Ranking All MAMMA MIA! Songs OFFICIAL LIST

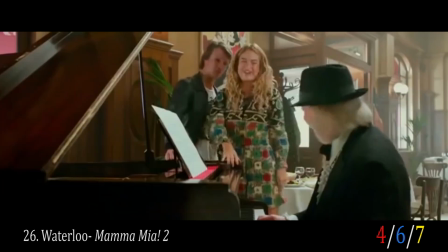(4:07)
This moment would have worked so much better if they asked Hugh Skinner to shove an entire baguette down his throat.
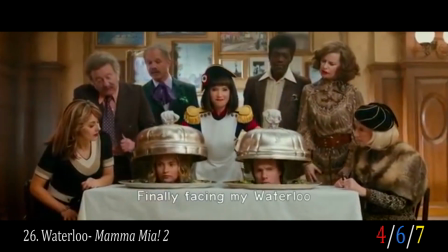(4:11)
Which in the end, now that I think of it, would have been a great way to foreshadow his later coming out of the closet.
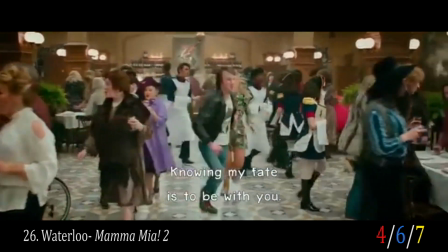(4:16)
The amount of passion displayed in this scene is about as cold as the French invasion of Russia. But the Napoleonic Wars are no laughing matter, so I'll stop while I'm ahead.
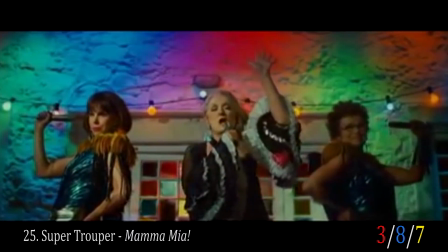(4:24)
Wait, why did ABBA write a song about the Battle of Waterloo again? This scene is such a hard nostalgia song for all those diehard ABBA fans in the audience.
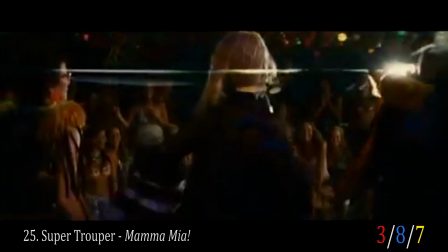(4:32)
A good time had by all thanks to Meryl Streep, Julie Walters, and Christine Baranski.
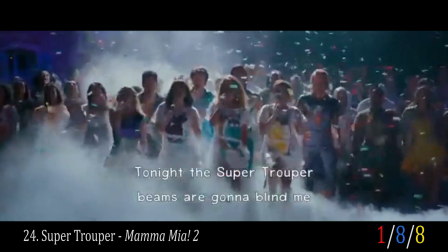(4:37)
God, I just love them so much. Ugh, I hate that they knew I was going to eat up this song like an idiot the second time around.
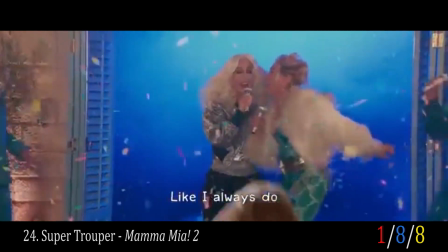(4:44)
How could they take a song that was so irrelevant in the first movie and spin it to be even more irrelevant?
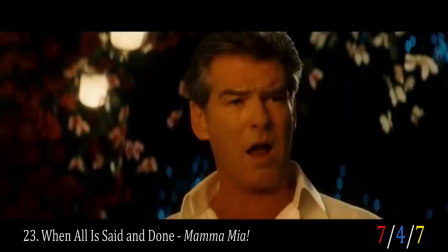(4:50)
If anything, I'm impressed. I actually surprisingly enjoy this moment in the film.
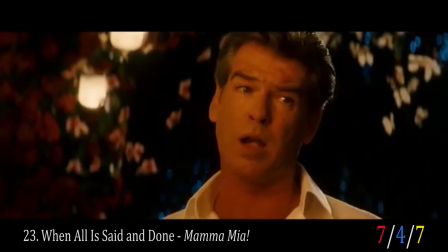(4:54)
The arrangement fits the tone of the scene and does a good job of taking us into concluding the emotional epitome of the story.
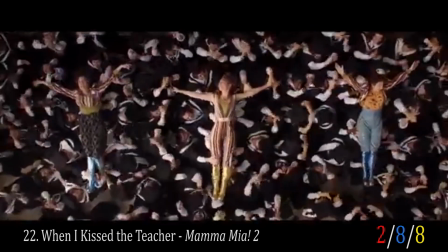(5:02)
What does a song celebrating pedophilia have to do with anything? Literally nothing.
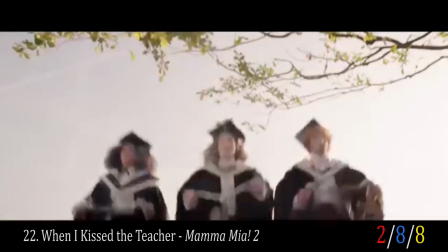(5:07)
But they want to have a rip-roaring time at graduation, and that's what they did. Good for them, I guess.
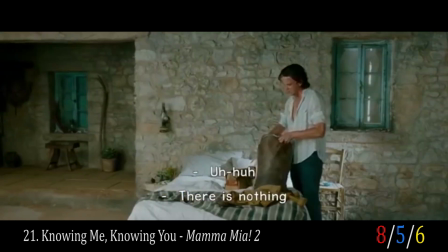(5:12)
Sam so obviously loved Donna, but she was so distracted by Jeremy Irvine's awful vocals that she couldn't see it.
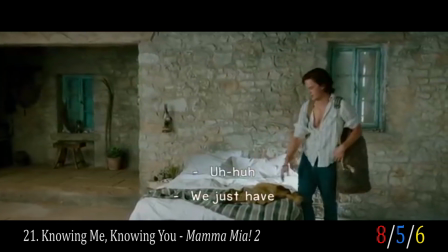(5:19)
Also, maybe if he wasn't such a chiseled god of a man, Donna would have forgiven him for not telling her about the engagement.
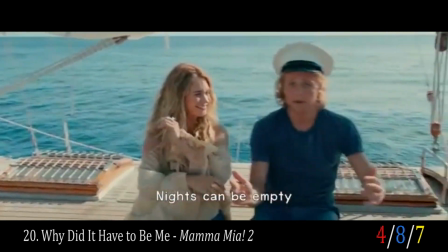(5:26)
This is why I personally choose to be ugly. All aboard the rape boat. Josh Dillon is way too attractive to be in this movie.
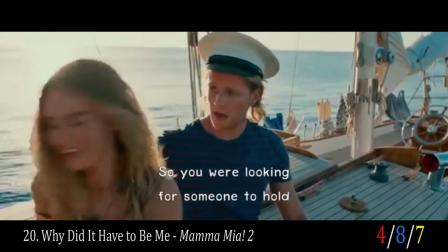(5:32)
At least this song does justice, and hooray for beautiful water shots.
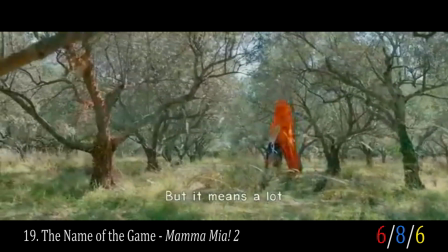(5:36)
They were surprisingly able to fit this song into the movie while also giving it some lyrical relevance to the plot.
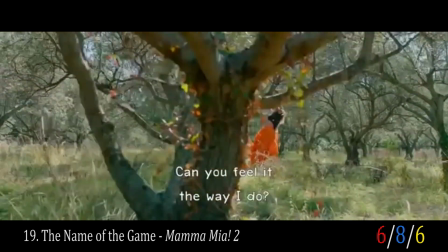(5:42)
But otherwise, Lily James prancing about an orange orchard is boring and does nothing to move the story along.
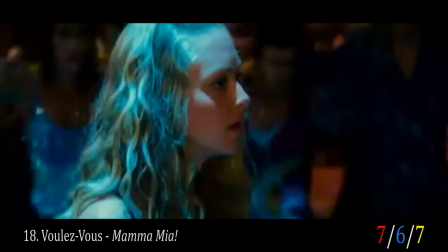(5:47)
I really appreciate how the chaos of Voulez-Vous mixes with the mess that Sophie has laid upon herself.
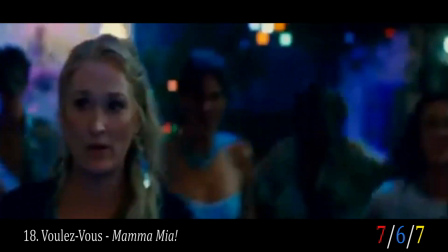(5:53)
One, by rushing into a wedding that she's not ready for just so she can discover which of three strangers is her father,
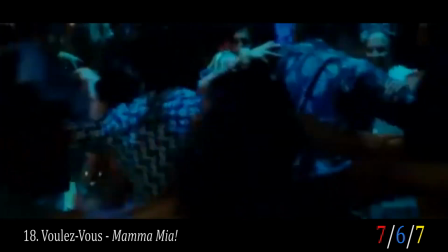(5:59)
and two, telling all those strangers that they get to be a physical part of what will soon be the biggest change in her life,
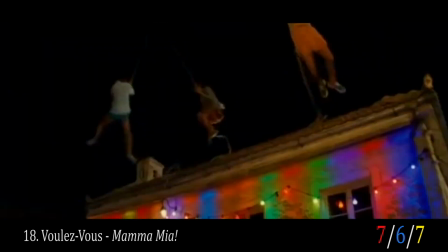(6:05)
a decent rendition of a decent song to signify the halfway point of the film. Also, more hot guys swinging in unexpectedly on vines, please.
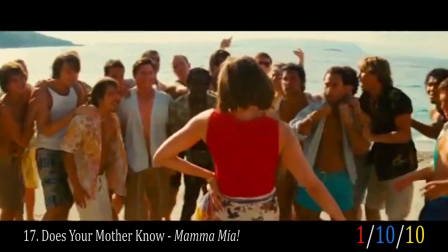(6:12)
Christine Baranski is literally so much fun as she stomps through a sea of hot 20-year-olds as she barely bats an eye.
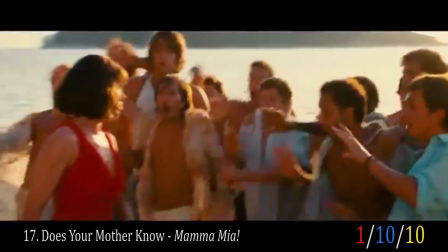(6:19)
Her absolute savagery as she exudes pure sex towards these tools almost makes you forget that this song is about pedophilia.
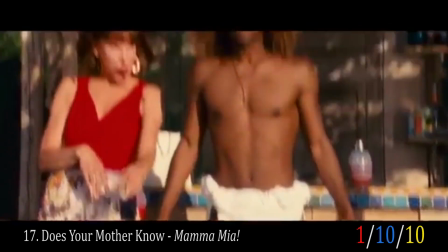(6:26)
Wait, how many songs about pedophilia did ABBA write? Yo, this guy rules.
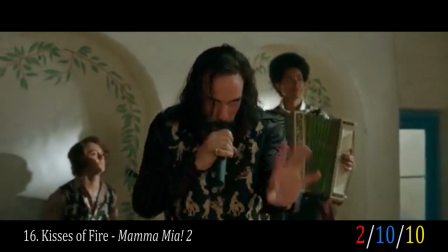(6:31)
One might say his kisses put the fire in everything, but it's too bad the rest of the cast extinguishes it.
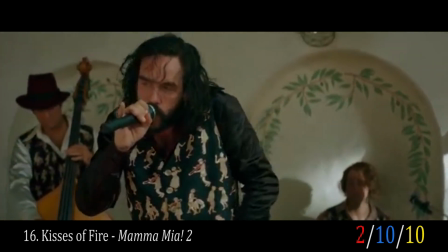(6:36)
If Panos sang every song in both movies, they probably would have swept the Oscars.
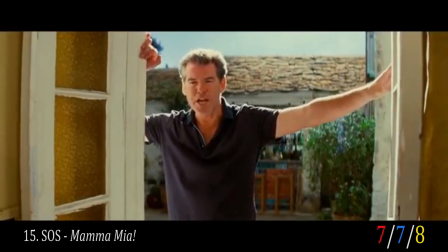(6:41)
I'm just saying, this is so much missed potential. Even though Pierce Brosnan can't sing for his life, he somehow does this song justice.
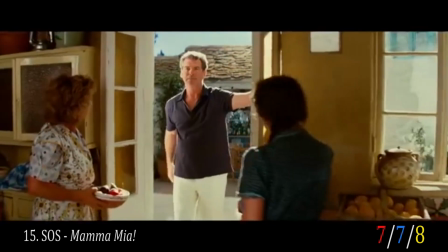(6:48)
His cheesiness is the only reason I slightly care at all about his and Donna's relationship at the end.
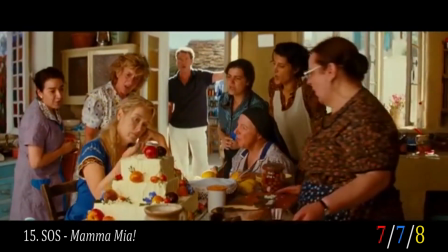(6:53)
Otherwise, I couldn't give a hoot. This scene is so goofy that it works. 10 golden eyes out of 10.
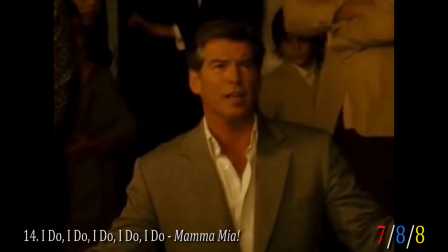(6:59)
Again, the Pierce Brosnan cheese is just too good. Hard not to love his dorkiness.
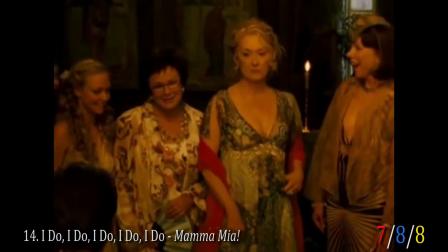(7:03)
Also, it's just a fun contextual moment to shift a song that isn't originally about a marriage into one that fits a proposal.
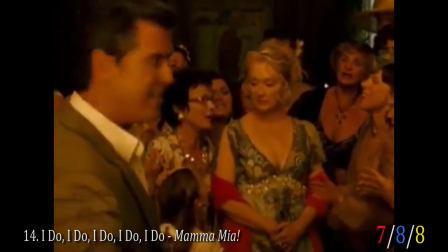(7:09)
But it just reminds me about how Colin Firth never gets his own song in either movie.
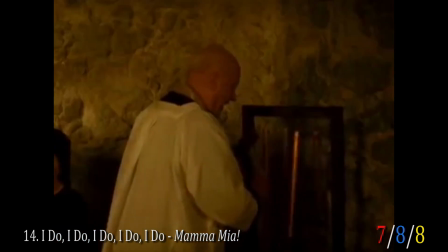(7:14)
Ugh, Colin Firth is just such a beautiful man. There's just so much missed potential there.
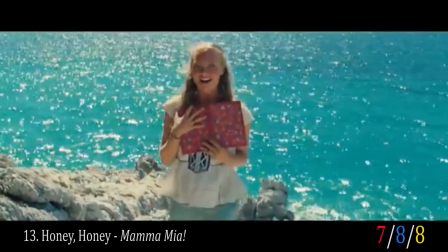(7:19)
I love how the lyrics to Honey Honey mix with what we now are discovering to be Donna's past loves.
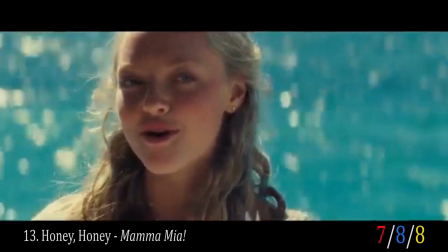(7:25)
Confusing and creepy though, as Sophie sings and fantasizes about her mother's sexual slutty history.
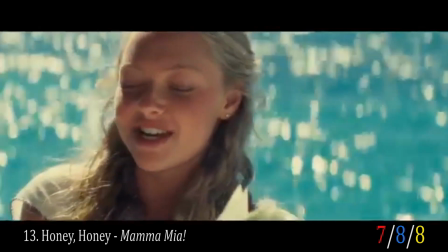(7:31)
Extra points for opening the movie with beautiful shots of the water. Minus points though for the bitch wearing the Duke shirt.
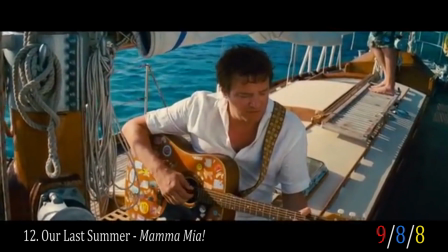(7:37)
The lyrics to this song and this short scene of reminiscing about the 70s does a much better job at
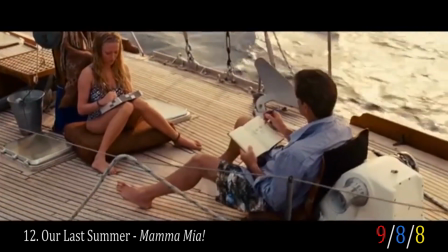(7:43)
showing how much Donna's infectious legacy affected the lives of three dads than the entire sequel prequel thing.
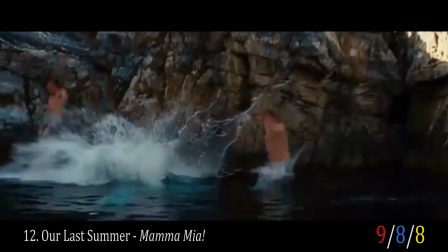(7:49)
I just can't get enough of Colin Firth and Pierce Brosnan trying to sing though. Really feeds into the corniness that made this a cult film.
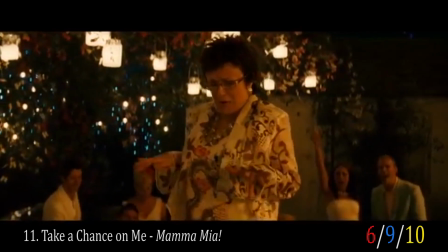(7:55)
Take a Chance on Me wraps up the random cheese fest that was Mamma Mia,
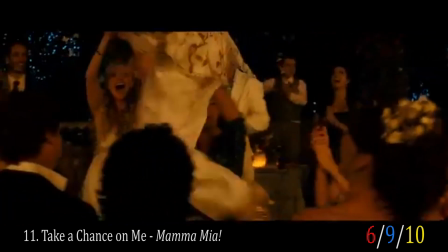(8:00)
a reminder that story doesn't have to take itself too seriously in order to have an entertaining movie, no matter how ridiculous or nonsensical.
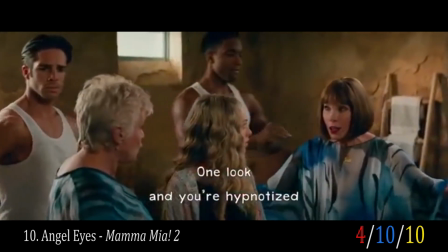(8:07)
Tanya and Rosie transition us into the good part of Mamma Mia 2, and it also reincarnates all the fun that we had in the first Mamma Mia film.